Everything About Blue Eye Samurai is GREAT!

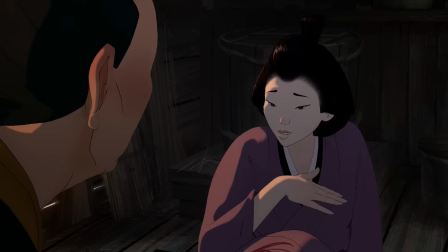The cast system is present obviously, and it creates some crossover in people's hierarchical ranking, as it were.
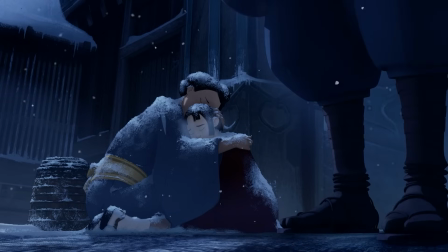Early on, we see a woman and child nearly freezing to death outside the gates of a city because they lack the proper paperwork,
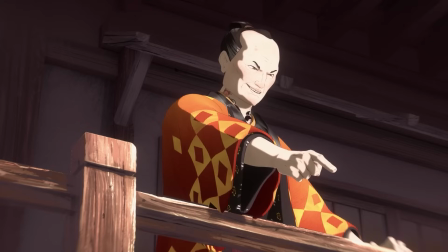which they literally cannot possess because women can't travel without men. But we also often see the absolute callousness of those with status, power, and money treat those without.
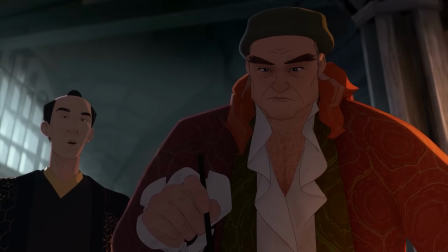Abijah Fowler is one of those evil men I spoke of earlier, and the first potential father we meet in the show. He murders at least one male messenger just for giving him bad news, and we have a saying for that.
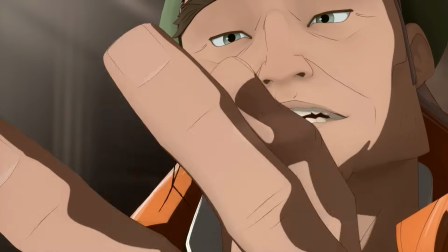He's a man so steeped in his own evil that his version of coming up for air is attempting to negotiate with Jesus like two mob bosses sitting down for a meeting.
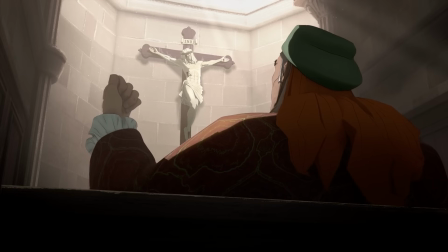I believe there's something I can do for you.
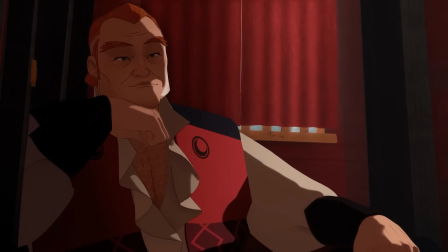There's also a montage of Heiji Shindo's brothel hop he created for Abijah that ends in someone's throat being slit during Well,
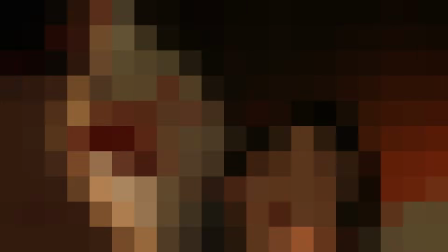I can't show it or even really describe it on YouTube. Check out Nebula, because apparently they were doing Hostel stuff before Hostel in the Edo period, I don't know.
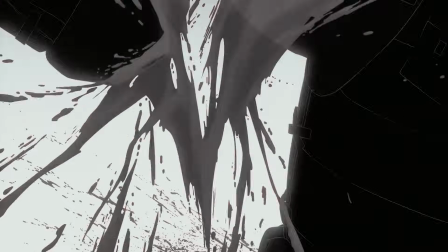And that actually brings me to the last thing I think is only fair to say. I don't know exactly how historically accurate this show is.
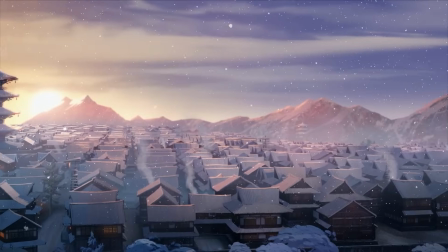I know the creators went to great lengths to get the combat, culture, architecture, stuff like that correct, even the way Japanese women walked at the time.
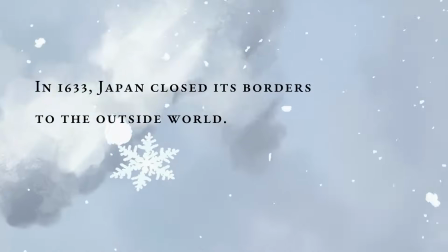I also know that Japan did close its doors to foreigners for almost 300 years.
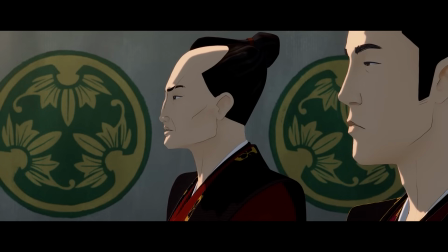Obviously, that would fuel a lot of racism and xenophobia, but I also know that the crux of the show's ending ignores that the Shogun's guards had firearms by this time.
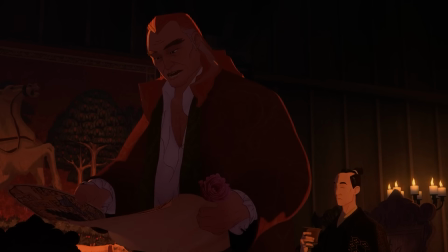I don't personally care because it plays perfectly into the theme of the show. Abijah is the literal unstoppable West come to destroy all that is beautiful, sacred, and honorable.
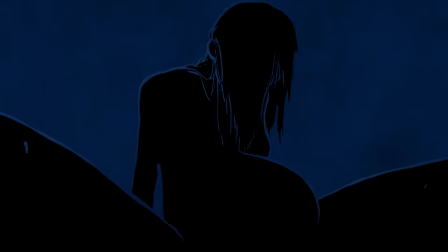Mizu hates herself because that's how she feels she was created. But I'm getting ahead of myself here.
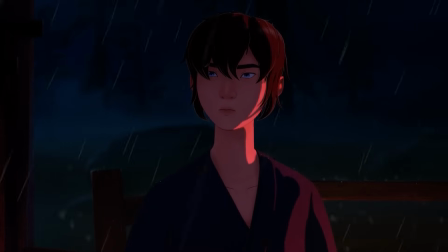From what I've gathered, some stuff is right on, other stuff is stretched to make the show more engrossing.
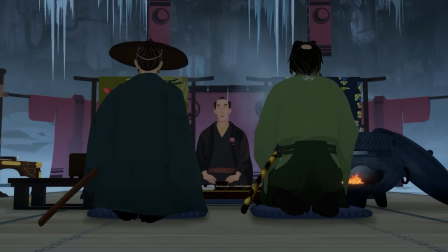I mean, everyone is speaking English, and while Randall Park's Teiji Shindo is one of my favorite characters, he can be a little too 2023 at times.
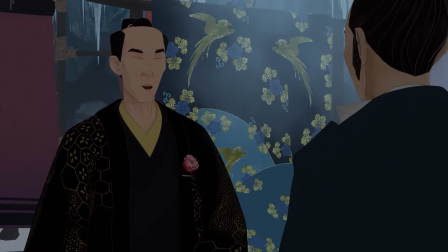This is not a criticism, it works, and I love it.
There are no white men in Japan. That's the law.
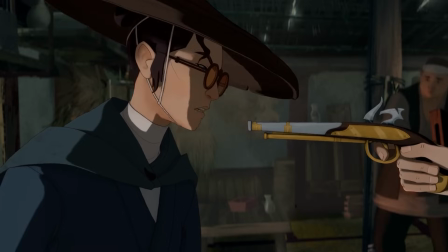No one would break the law.
But you know what else I love? The thing that drew most of us in during that first episode?
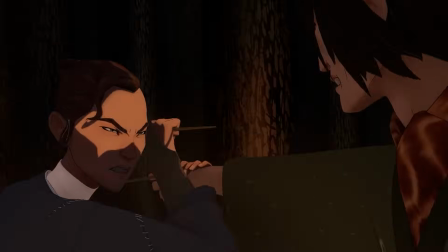PK. Yup, the boobs. Sorry, JK, it's the action, it's the setting, it's the visuals in general.
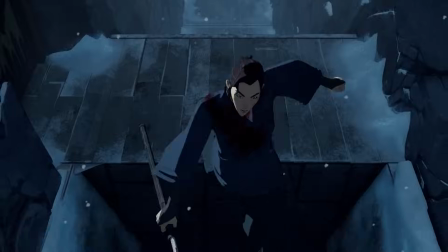The CGI mixed with 2D style gives it a whole other flavor compared to most anime.
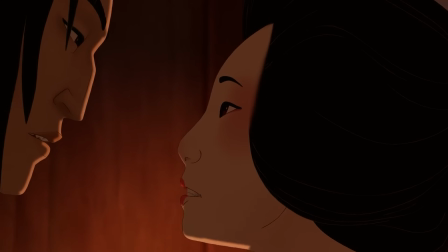It's every character having a defining trait that bucks what I call the Archer paradigm, wherein everyone is a perfect human specimen.
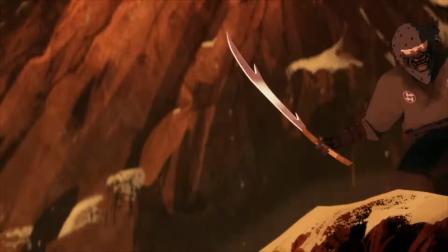They're flawed and human and are injured like humans. There's a mix of realism and fantasy in the visual language that makes every scene intense and awe-inspiring at the same time.
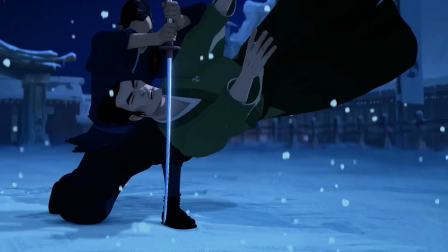Every episode has at least one moment that makes you either go, whoa, or wow, or some variation.
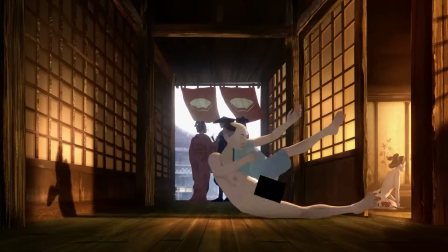And I'm going to tell you mine from each episode. Episode 1's first flapping phallus may not count, but Hachi's fingers getting chopped off do.
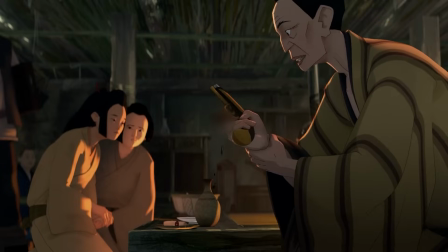Story-wise, it's our first combat with Mizu, and I think most of us assume she's going to take his hand clean off, but she actually shows restraint and skill.
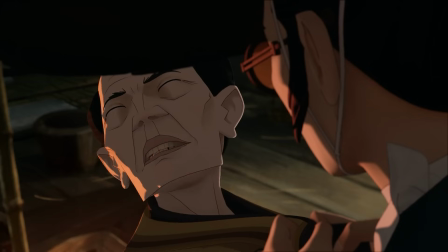It only takes 2 fingers to get what she needs, which is the name of the man who sold Hachi the gun. Well, 4 fingers total, but the second 2 were on him.
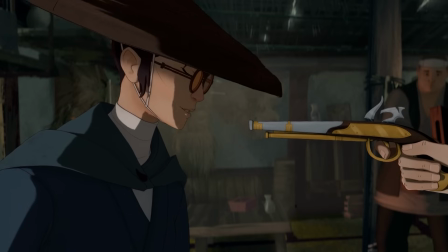He held them out for her. Also, before slicing, she says this: "You don't deserve my blade.
You don't even deserve this blade."
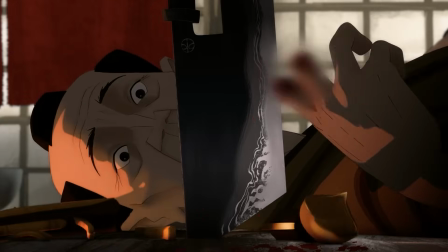And it's funny because that's also her blade that the noodle shop must have bought from Meiji. You can see her stamp on it.
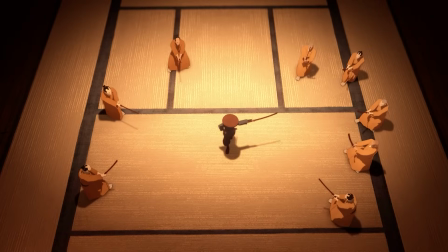But the real moment in Hammer Scale is Mizu's Bruce Lee battle against an entire dojo,
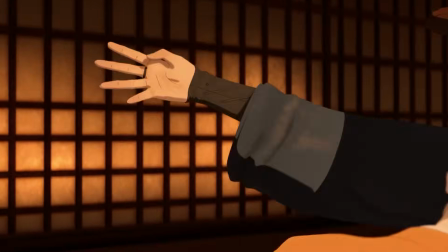where she very calmly shows us that her skill level is so far above and beyond the typical swordsman,
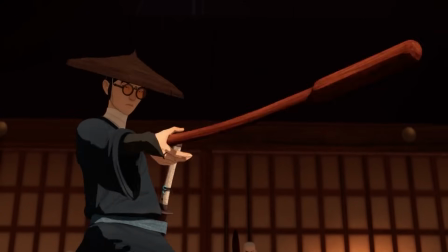it's like child's play for her. We don't even see her take down the first 3, they just fly through a wall.
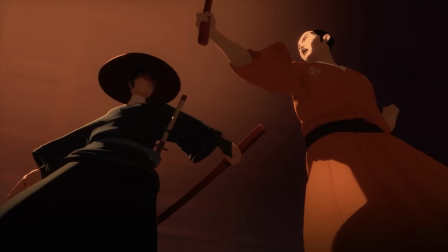We only know that she wasn't even using a sword or bokken yet. Then she taunts them, makes a guy break his own arm, and just as the score picks up, she starts really teaching them lessons.
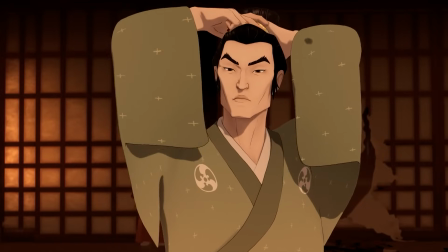It has a bonus benefit of being a genius way to introduce Taigen as the only opponent that even comes close to her level.
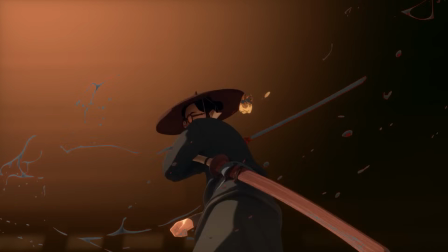But the teeth, the freaking slow-mo batting of the teeth, there's a weight to them as she drives them into the pillar.
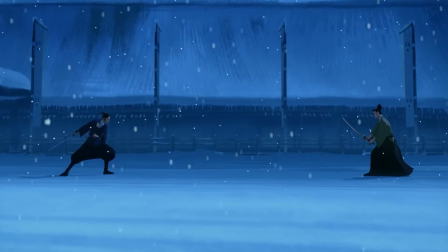An amazing way to open the show. We're immediately hooked.
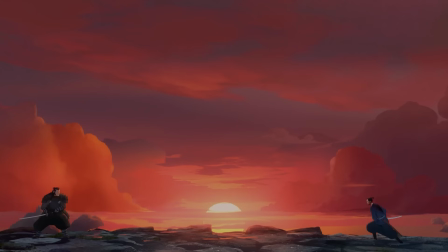Episode 2, An Unexpected Element, also ends in an extraordinary battle, but more importantly, it's our true introduction to Akemi with the show's first sex scene.
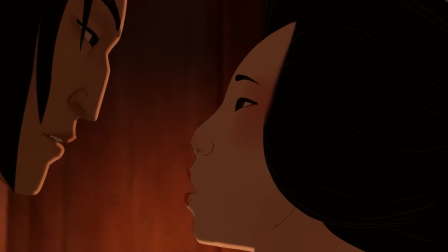Possibly a controversial take from the wholesome movie guy, but I like the sexuality of the show.
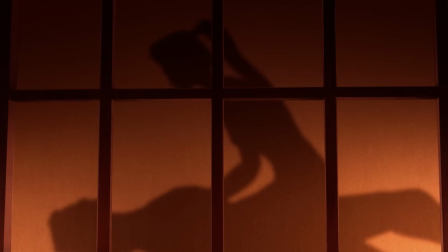It's such a huge component for some of the powerful women, especially Akemi, that to cut it out or cut away would be like cutting away every time someone gets sliced with a katana.
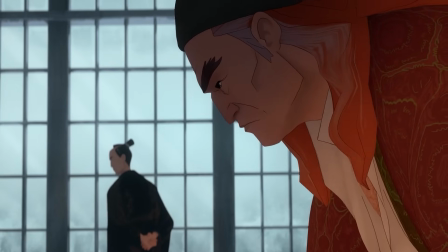And it showcases everything from the absolute depravity of Abijah, who needs people to be in pain to feel satisfied,
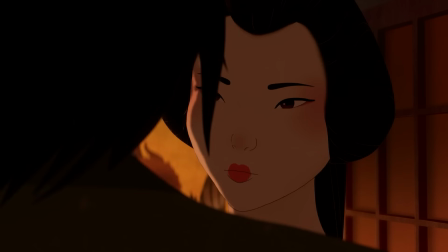to Akemi's slow progress in learning how to use her sexuality as a weapon, since shoes don't always pan out.
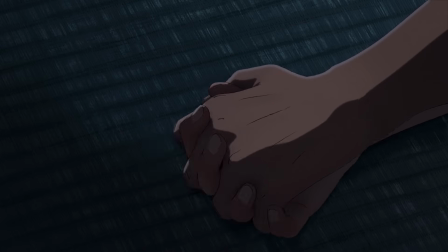And the mix of sex and violence can be off-putting, absolutely.